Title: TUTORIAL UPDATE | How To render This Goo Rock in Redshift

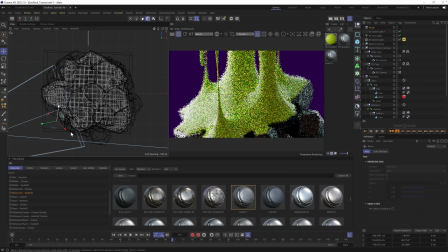So it's hitting something like one of these boundaries. So we may have to place this by hand, old school, and just kind of push it in the middle of the scene here. And hopefully when we do that, that is the effect I wanted. So be careful of that with this focus null trick.
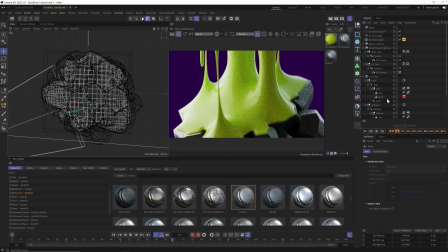Sometimes other objects like whatever's in this rig can get in the way. Some deformers or something was blocking it. So be aware of that. I manually fixed it. And now if we look at our render, this is looking way better. Okay, so I'm checking frames.
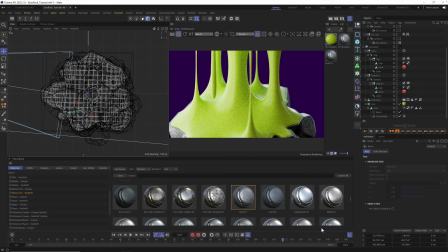Let's check the end of the animation. That's looking a little bit bright. We could tone that light down once again, just to make sure we're not overpowering.
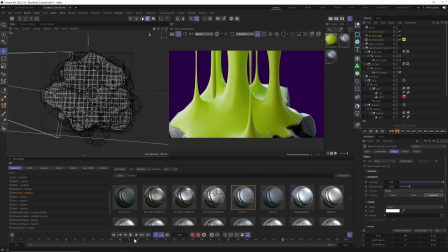And while we're looking through here, let's go ahead and go back a little bit. more closed rock situation,
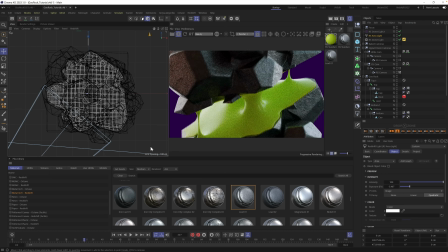and check with a couple more parts of this render that I think need a little bit of tweaking. So if you're using Redshift for this, go ahead here and open up this little tab, go to your settings,
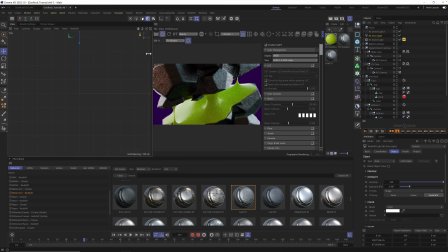and I apologize for it being so small, but I am recording a tutorial, so I usually try to scale my screen up for you guys. Inside of these post effects, come down, we're gonna adjust two very important settings for this final look.
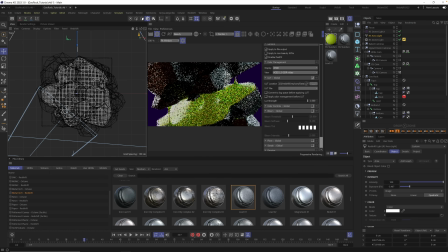One is a LUT. So turn on LUTs, and you'll see one of them just automatically got applied. I'm gonna override that by clicking LUT file. And I'm gonna use one of the built-in Redshift ones. Chad Ashley showed me this one. I've been using it a lot lately too. It's called Advantix 200.
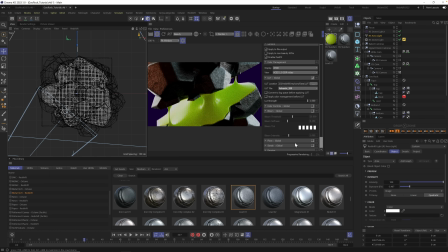It's a nice little warming LUT file. And you can see, actually, let me zoom out to this other camera. You can see it adds a lot more warmth, and it did darken things a little bit, so we may have to adjust our lighting, but I'm also gonna tone this down.
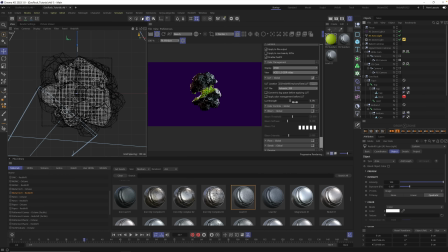So here's the original, here's the LUT, and I'm just gonna do it a little bit like 40, 50%, just to give it a little bit more warmth in the scene. So let's dial this in over here as well. Let's go to our zoomed in camera.
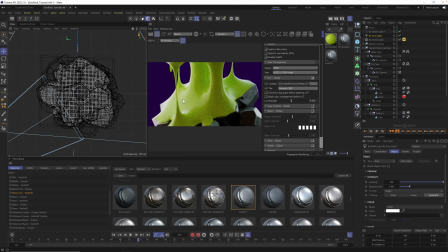Not bad. The other thing I want to adjust while we're here is a little bit of bloom and glow on this slime. So under bloom, you could select this little checkbox right here, and you could turn down your threshold until you start to see this bloom.
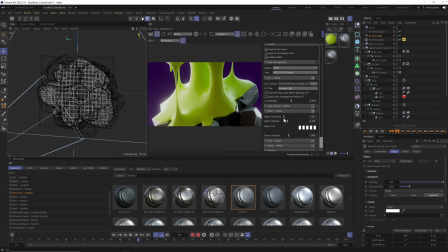So I'm just going to go until this white stuff starts to really glow up, and then we're going to tone it down using the intensity slider. So here's the bloom. It's coming in. It's got the slime bloom. It's got the light bloom. And I'm going to turn down the softness so it doesn't blow out that much.
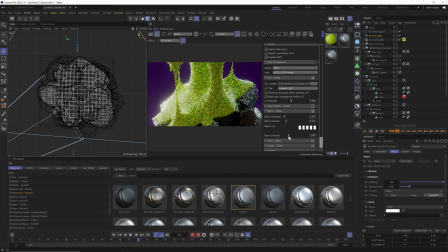And then I'm going to tone this intensity way back. This is an effect that could get a little overboard very quickly because it looks so cool sometimes when you crank it, but try to keep this subtle. I'm going to dial this back like by more than half, and that looks a little bit more tasteful.
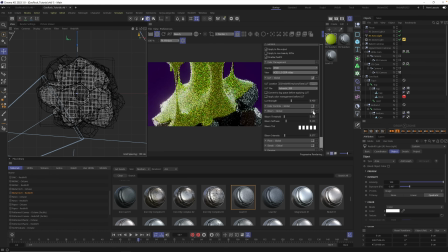You could toggle it on and off just to see the difference. Very subtle effect, but now you can see this bloom happening.
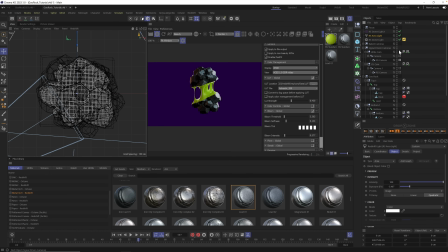Let's go back to the original camera to double check our lighting from out here. After that LUT, I'm going to dial up our HDRI. And don't be afraid, it's okay. Materials, lighting, and cameras all are interacting at all times to create a subtly different effect.
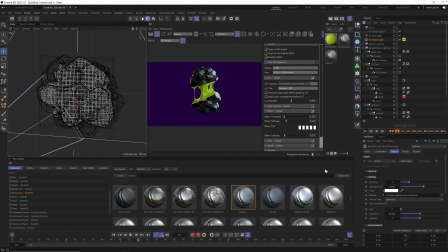So if you play with something and you like the overall look, but it's still a little bit dark, maybe you need to crank your lights back up. Maybe you need to adjust your camera settings. It's okay to mess with this stuff until the final moment. In this case, I'm just gonna crank up our brightness on our HDRI.
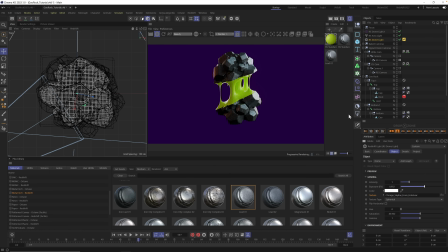I'm going to definitely darken that purple the more I look at it, the like too purpley it is. And so let's do that right before we finish up here. Let's go to our material and make it less saturated.
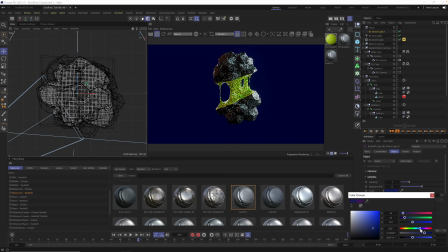And let's play around a little bit with the color. So this turns it a little bit more blue. Not what I'm going for. If I go too far, we got a magenta.